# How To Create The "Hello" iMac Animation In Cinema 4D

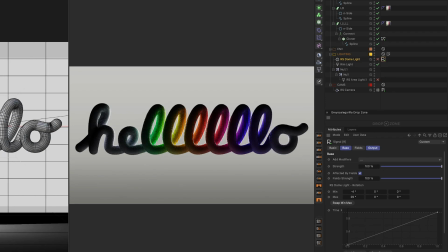[20:43]
What I love about this rim light is what's happening here. So see this extra brightness in the back? This is literally happening because the light is hitting the backside of this front part of the L and bouncing into the back.
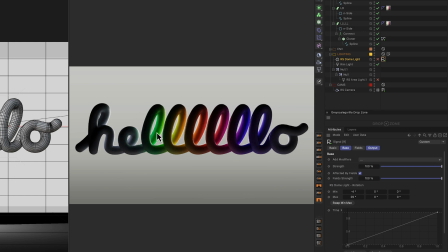[20:58]
We're literally getting these bounces. I loved how this kind of like see-through effect was happening. Almost like a subsurface scattering effect was happening with this light. So I just left it there. It's not animating or doing anything, but I just loved it.
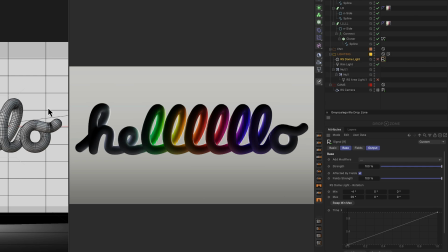[21:14]
It's if you want to see where it is, you could download the scene file, obviously, but let's just go look at where it is too.
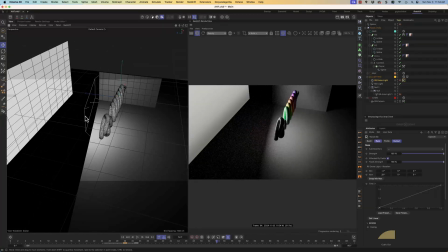[21:22]
So I think it's just a rim light off to the back. Yeah, it's like right there. Okay, sweet.
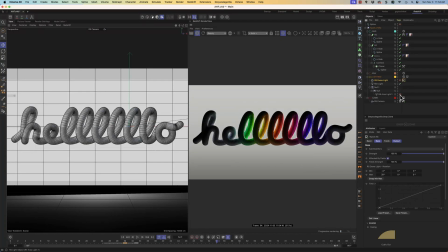[21:26]
All right, next light is the little kicker top light there. So this is just a little top light, give a little bit of extra reflection. I was really mostly going for a little bit of extra reflection off I love how it's like this little dot plus this rim.
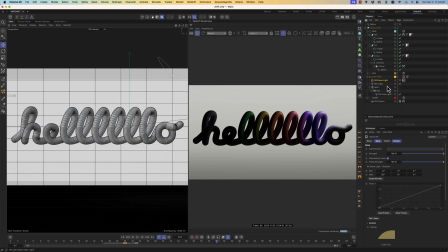[21:42]
It's really these little hits here that I'm going for, okay? And this is just an area light, and it's up in the air. You could actually see it right there. It's a little disc light, okay? Real straightforward.
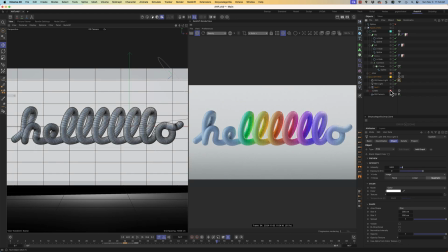[21:53]
And then all together, they combine to create this more dark start, and then boom, this more brighter opening. Okay, so those are the 3 lights. Now, I told you there's a couple little extra tricks here, and so that's in the environment.
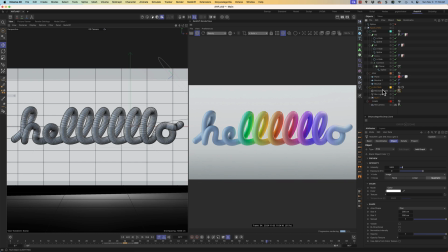[22:14]
As I was lighting, I was liking the way it was looking, but the overall feeling was just a little bit too dark. So let me turn off our bounce cards here, and you can see what I'm talking about. This is where it looked like before I added the bounce cards. And to me, this happens a lot. So I wanted to share this trick with you guys if you come across it.
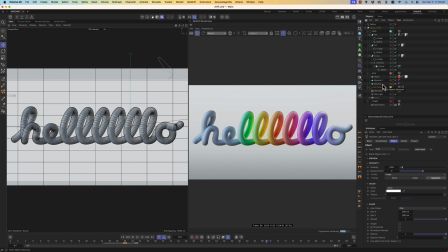[22:33]
It's like, hey, the lighting is looking pretty good, but I don't know, the bottom, maybe these bottom pieces are a little bit too dark. What do we do? There's a couple things you could do. You could add a new light and just put a light in there. But oftentimes, I like how a bounce card just takes existing lights.
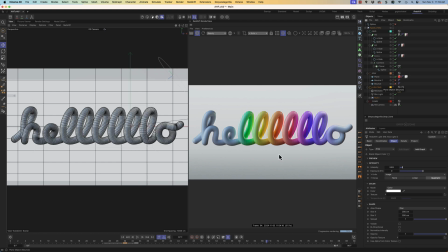[22:51]
It doesn't add more light to the scene. I like using as few lights as possible to get the effect I'm trying to go for. And sometimes all you need is like, hey, in a real studio environment, these lights would have bounced off the floor. They would have bounced off a wall nearby. Sometimes all you have to do is add those walls. So that's what this is.
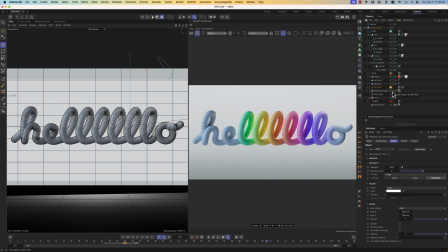[23:10]
So there's 2 bounce cards. This one I think is the floor. As soon as I turn it on, you can see the bottom brighten up there. Let me turn it off and on. Love it. You could really see it at the bottom get a lot brighter. And then the second one, I think, is off to the right, if I'm not mistaken.
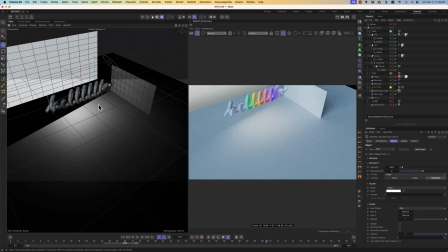[23:27]
Yeah, right here. So this is just filling in some of the side pieces. It's not doing a whole lot.
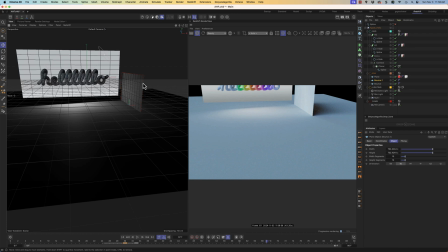[23:33]
You could probably move it up and get a more of an effect. But I just like these subtle bounce
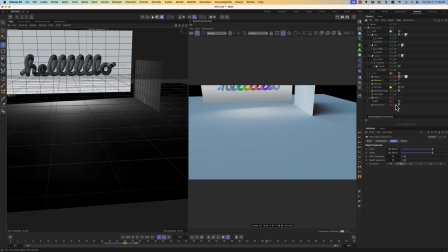[23:39]
cards just to fill in some of the shadows and some of the gaps. When you want to brighten something up,
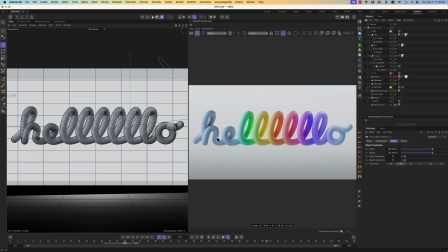[23:45]
but you don't really want to affect the overall feeling you already have, try adding a few bounce cards.
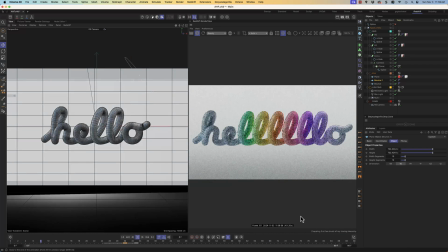[23:52]
All right, there's the breakdown of this scene file. Don't forget you could download it down below and follow along, or maybe recreate it yourself and make it say hello mom or something fun. Let me know if you make something fun with this. And if you have any more questions, put it in the comments down below.
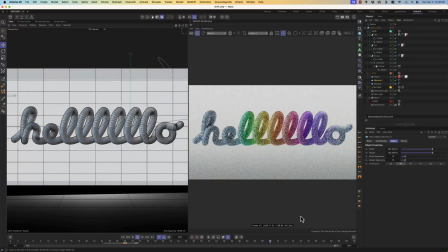[24:08]
Maybe I missed something or I didn't go over something exactly. Let me know. I'm always happy to answer more questions. And of course, as always, if you see something that inspires you and is beautiful, go ahead and see if you could recreate it.
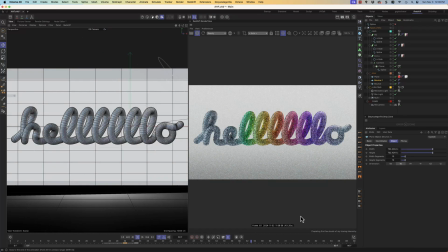[24:21]
It's one of the best things I do to learn new things, to kind of put new tools into my tool belt, and also remember stuff I've done.